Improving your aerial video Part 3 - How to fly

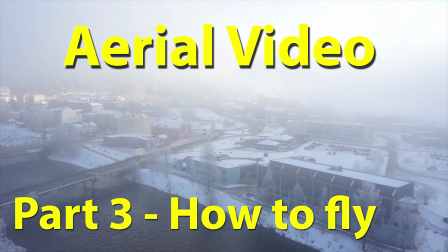Hi, today we are going to talk about how to fly.
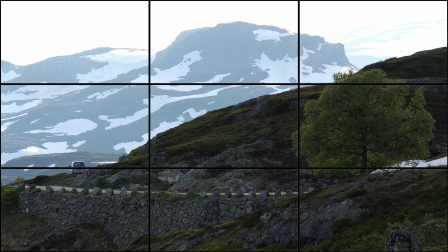Place objects of interest, the objects that stands out in this example of this tree, to one of the sides and not in the center.
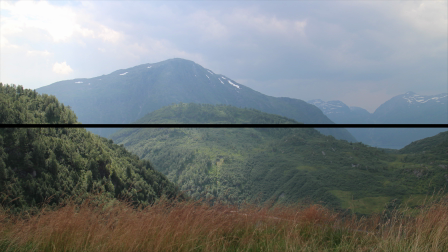Don't divide the horizon in the middle.
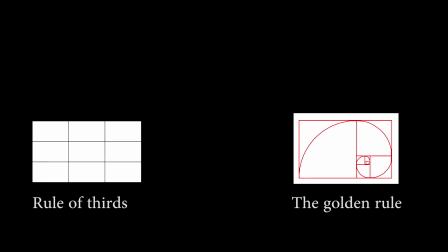You can find very basic and important rules like these quickly if you research photography and rules of third or the golden rule.
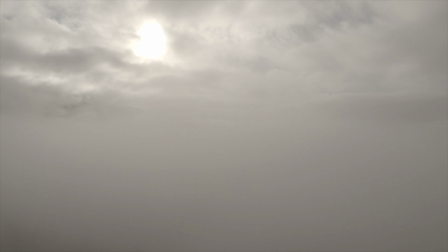If you use the GoPro, the exposure can't be locked. When the amount of light is changing, it will compensate in steps, and it can ruin your shot.
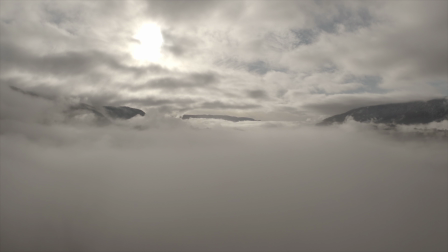Also the GoPro is not the best camera in low light.
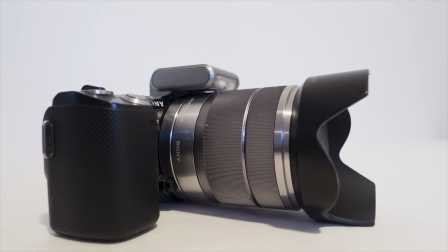If you use the NEXT 5N it has a high dynamic range but because of high compression a detailed landscape can turn into a muddy mess.
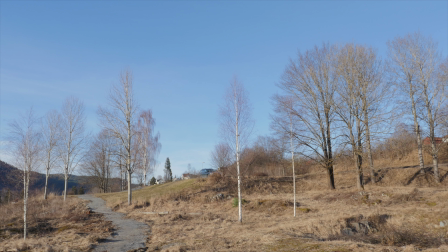So understand your camera and its limitations. Think about how you can reveal more and more information within the duration of your shot.
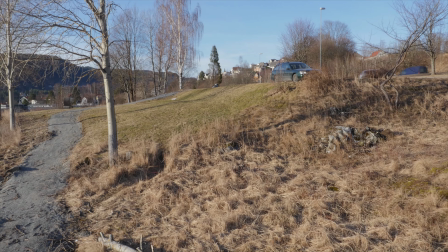If you fly backwards things can reveal themselves in front of you and keep the shot interesting.
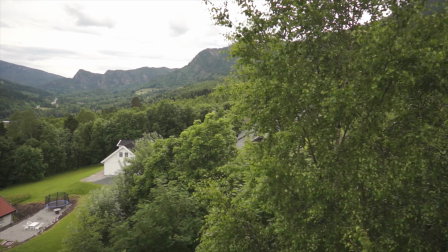Flying backwards is only one of many things you can do to reveal information. You can also fly sideways or above something to see what's behind.
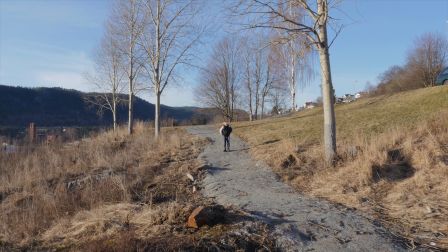Speed is not the strength of a drone, so usually it's best to fly low and slow.
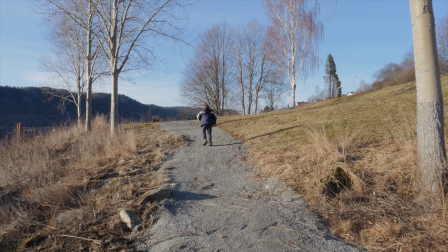Slow and smooth flying is especially important at only 30fps to avoid stuttering.
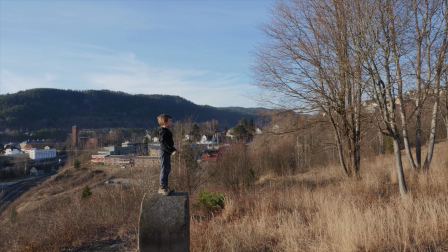Fly close to the foreground and frame it so it lines up with the background that is further away.
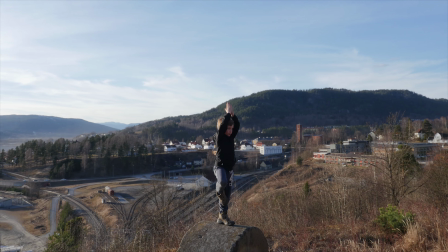The contrast between the foreground and the background in itself can be interesting, but add in a moving camera and you can get some really great shots.
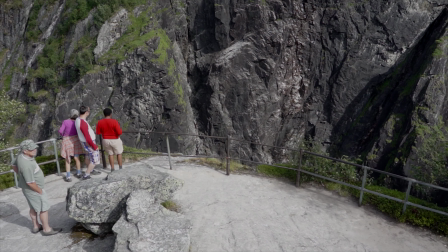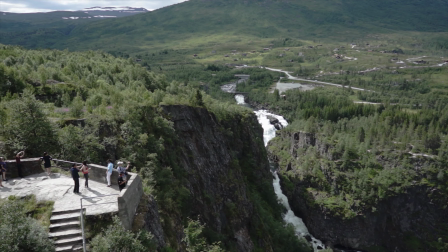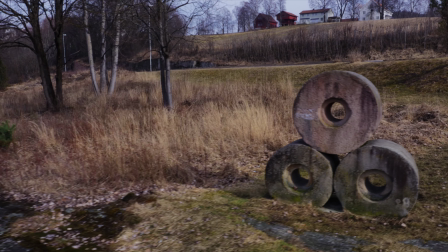I don't have a good example of this, but you can fly or turn fast even if the background becomes stuttering, if you can follow a subject your eyes can rest on.
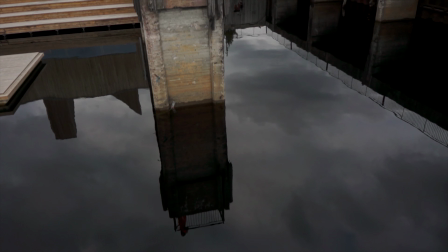Complete all your shots, like here, fly past the subject to create a natural point for the next clip in your video,
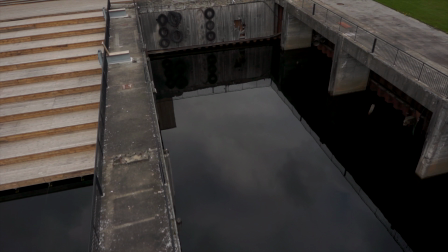and also keep flying for a while so it's easier to match the cut with the music.
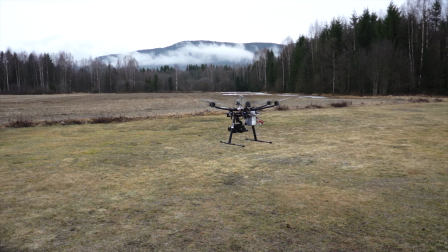If you feel you are not able to get the drone to fly exactly like you want, try to fly in manual mode.
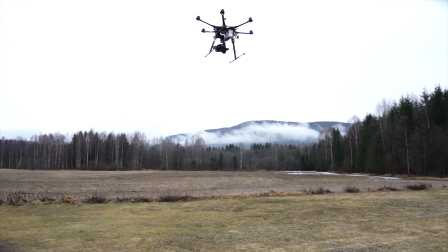In manual mode the drone will not self-stabilize when you release the sticks. Test it out in an open and safe area.
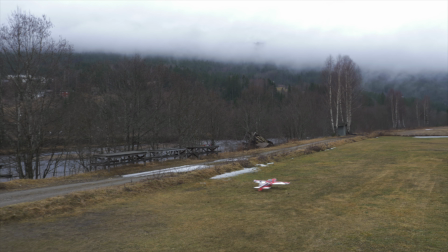Remember, think about your composition, camera movements and angles before you start flying.
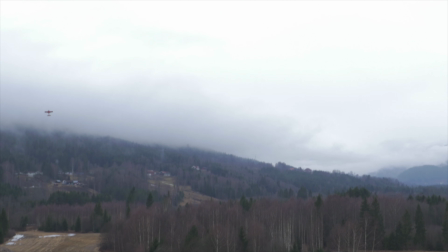You will waste a lot of battery and time if you first start flying, then while you are in the air you start to think about what you want.
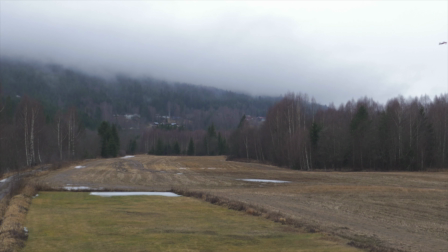Also, watch videos, draw inspiration from others and practice. And as always, fly safe and happy flying!